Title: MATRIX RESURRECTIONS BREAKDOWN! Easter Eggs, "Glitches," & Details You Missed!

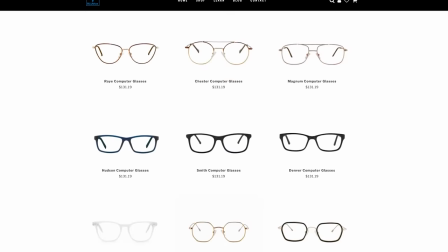They have over 40 styles of frames and come in prescription, non-prescription, and readers.
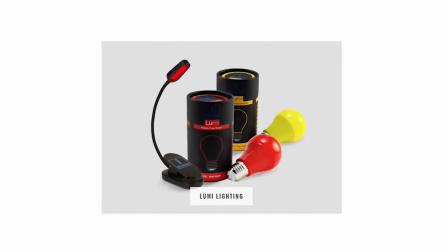Blue Blocks also has other amazing products such as low blue light bulbs, red light therapy devices, and sleep masks that I'm a huge fan of. They ship worldwide in rapid time and make returns and exchanges easy. So go to blueblocks.com/newrockstars and use the coupon code newrockstars to save 20%. That's blueblocks.com, blueblox.com/newrockstars and use the coupon code NEWROCKSTARS to save 20% off. And thanks again to Blue Blocks for sponsoring this episode.
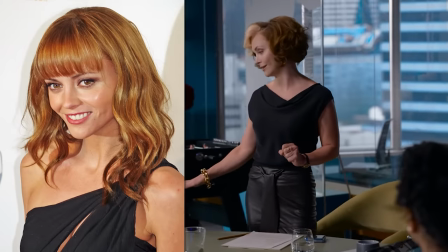Christina Ricci plays marketing executive Wynne DeVere and leads a super repetitive brainstorming montage,
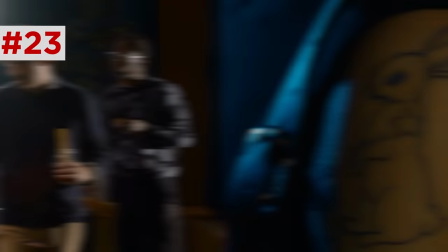all set to the music of Jefferson Airplane's White Rabbit, keeping of course with the series Alice in Wonderland motif, and includes lyrics on pill popping.
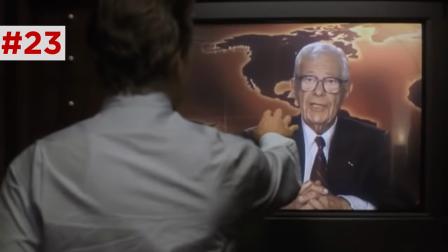This song was also memorably featured in another SF set film, The Game by David Fincher, in which a protagonist is similarly gaslighted the whole time.
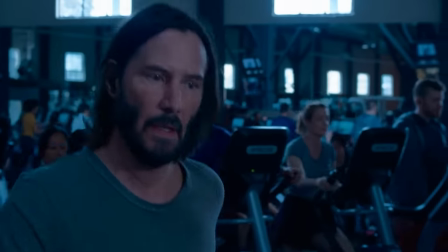Neo notices the odd flight pattern of the birds. He loops on his treadmill, he fights in his home, along to the movie Fist of Legend,
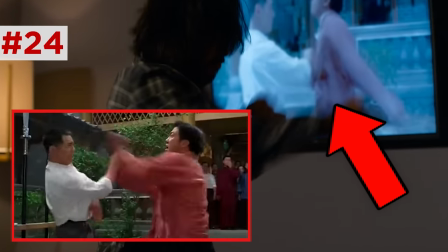which is a big influence that led to the Wachowskis seeking out Yuen Wu Ping to fight choreograph the first film.
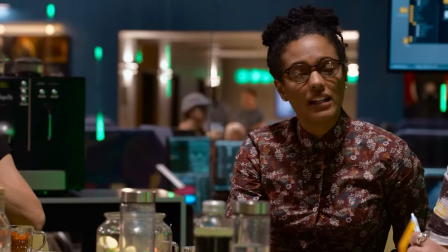Wish they got him back for this one. But I love how the looped conversations have this really cool transition here.
She's right.
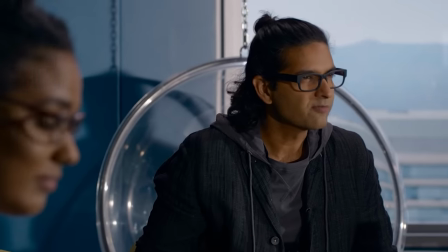Matrix is mind-born. Philosophy and shiny. Type BBC.
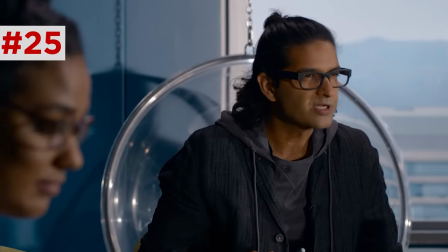That developer's sentence rolls right through a jump cut to him in an entirely different meeting,
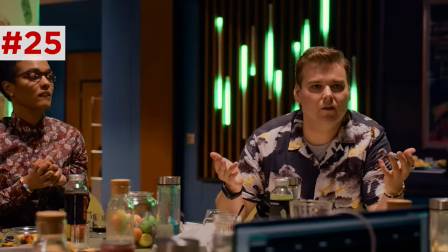just showing how Neo finds himself in the same looped debate again and again over the Matrix's real deeper meaning.
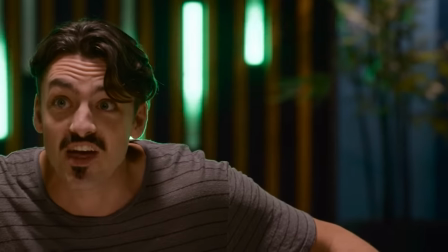And of course, these dopes show up again in a post-credit scene to pitch the cat tricks.
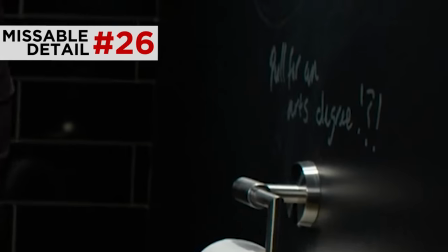In the bathroom, the toilet paper is labeled pull for an arts degree, and the people wrote look right, look left.
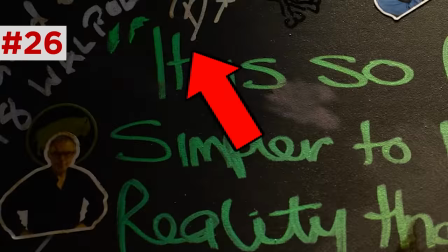On the door is written master bait up. For a good time, call 818 Walpo something.
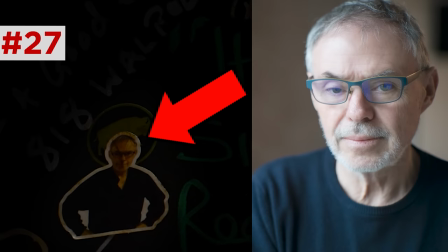There's a sticker. This guy is the Resurrection's co-cinematographer, John Toll, who actually worked on Cloud Atlas and Sense8.
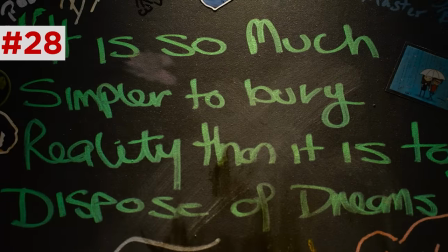And then this quote, it is so much simpler to bury reality than it is to dispose of dreams.
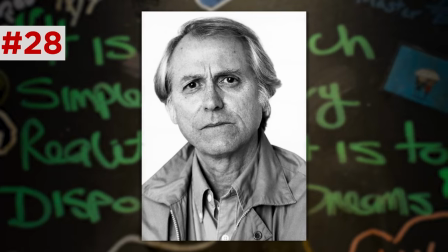This is from Don DeLillo, postmodernism author, directly from his book Americana from 1971,
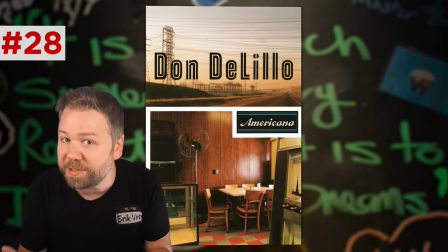which investigates film's ability to misrepresent reality, which is basically the thesis of this film.
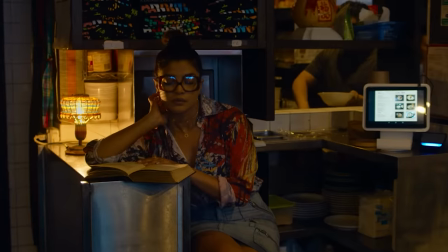Then in that House of Nanking restaurant, Thomas meets adult Sati, the kid from Resurrections.
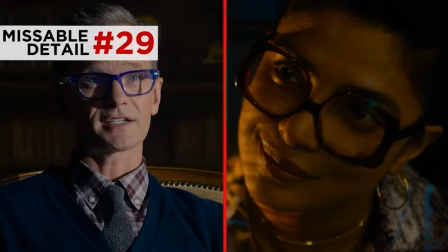She's reading Lewis Carroll's Through the Looking Glass, and contrasting the analyst, she wears red framed glasses, the color trying to break you out of the simulation.
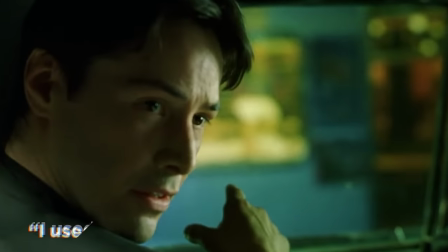Now, if you remember back in the first Matrix film, Neo pointed to a restaurant that served great noodles.
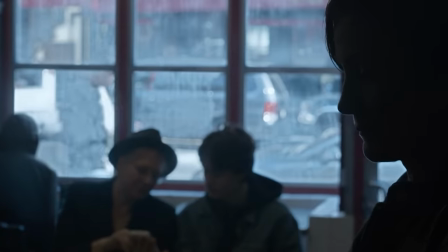This could be that restaurant. During this montage, they modulate the song.
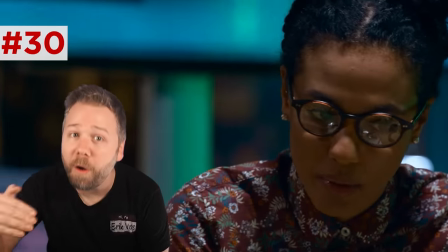Yeah, the word fall echoes.
Fall, fall, fall, fall.
Triggering Neo's suicide attempt.
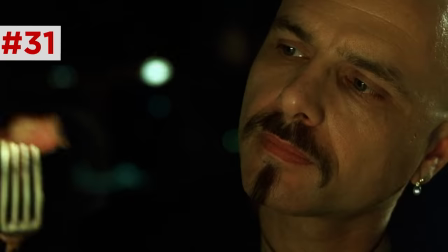During this, Neo eats a medium rare steak, looking delicious, calling back Cypher's delicious looking steak that he eats when he betrays Morpheus to the agents.
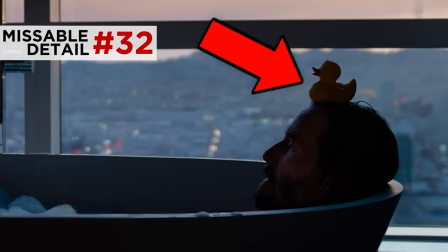Neo sits in a bathtub with a rubber ducky on his head, a reference to rubber duck debugging,
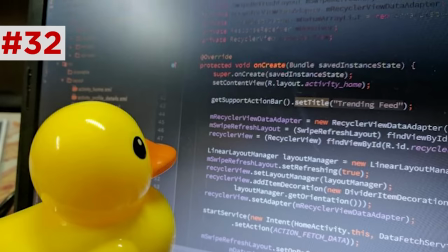where a coder would keep a rubber duck by his desktop so that he could explain each step of his debugging to the duck.
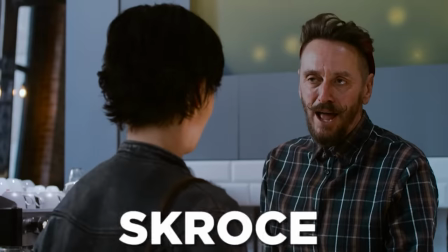Neo and Trinity chat at Simulate, where that barista is named Scroachy, named after comic artist and storyboarder Steve Scroachy,
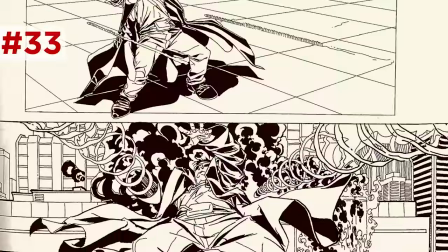who drew the precise storyboards famously used to pitch that first Matrix film to Warner Brothers that eventually won over the studio to greenlight this ambitious film concept.
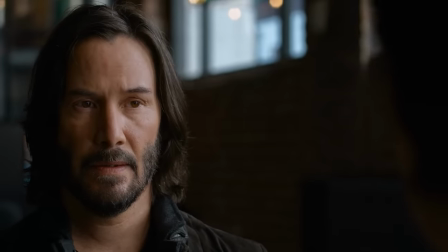Tiff says about her husband, Chad, I wanted to kick him so hard.
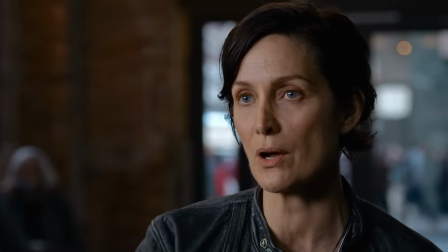Not too hard, maybe just hard enough to break his jaw off.
Foreshadowing how she handles that analyst at the end of the film.
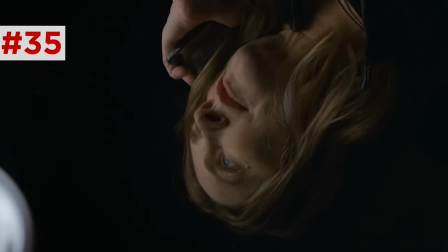And if you look closely, Neo sees a reflection in that coffee table. She too has a different face and head of hair, showing how she also looks different to the rest of the world,
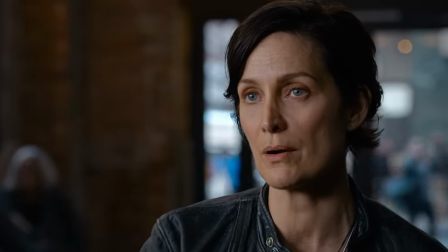the Matrix hiding Trinity's real identity, and why Chad laughed at her for seeing a resemblance between herself and Trinity in the game.
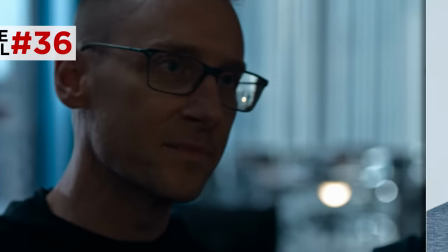Now back at Deus Machina, the developer on the left is a cameo by Donald Mustard of Epic Games in Fortnite,
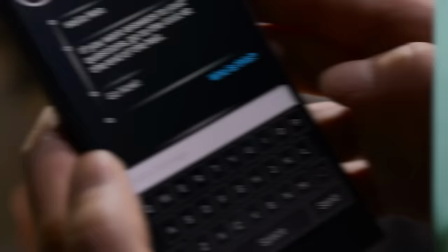and then Neo gets the same kind of text as that phone call he got from Morpheus while in Metacortex in the 1999 film.
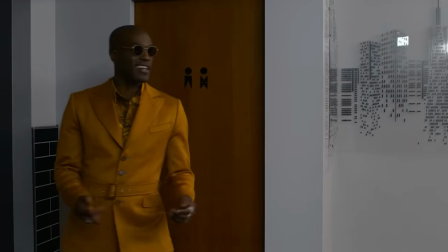And then he finds Morpheus in the bathroom.
At last. I wasn't too sure about the callback, but you know, it's just hard to resist.
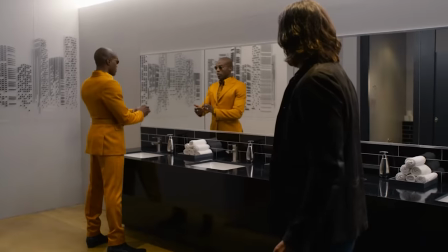What? Morpheus Uno, reveal at the window, lightning, thunder, and theater.
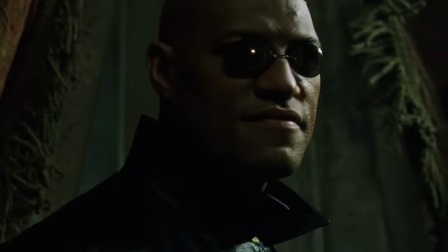Yes, he's referring to the whole theatricality of Neo's first meeting with Morpheus in the 99 film.
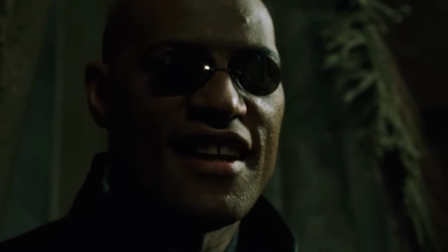At last.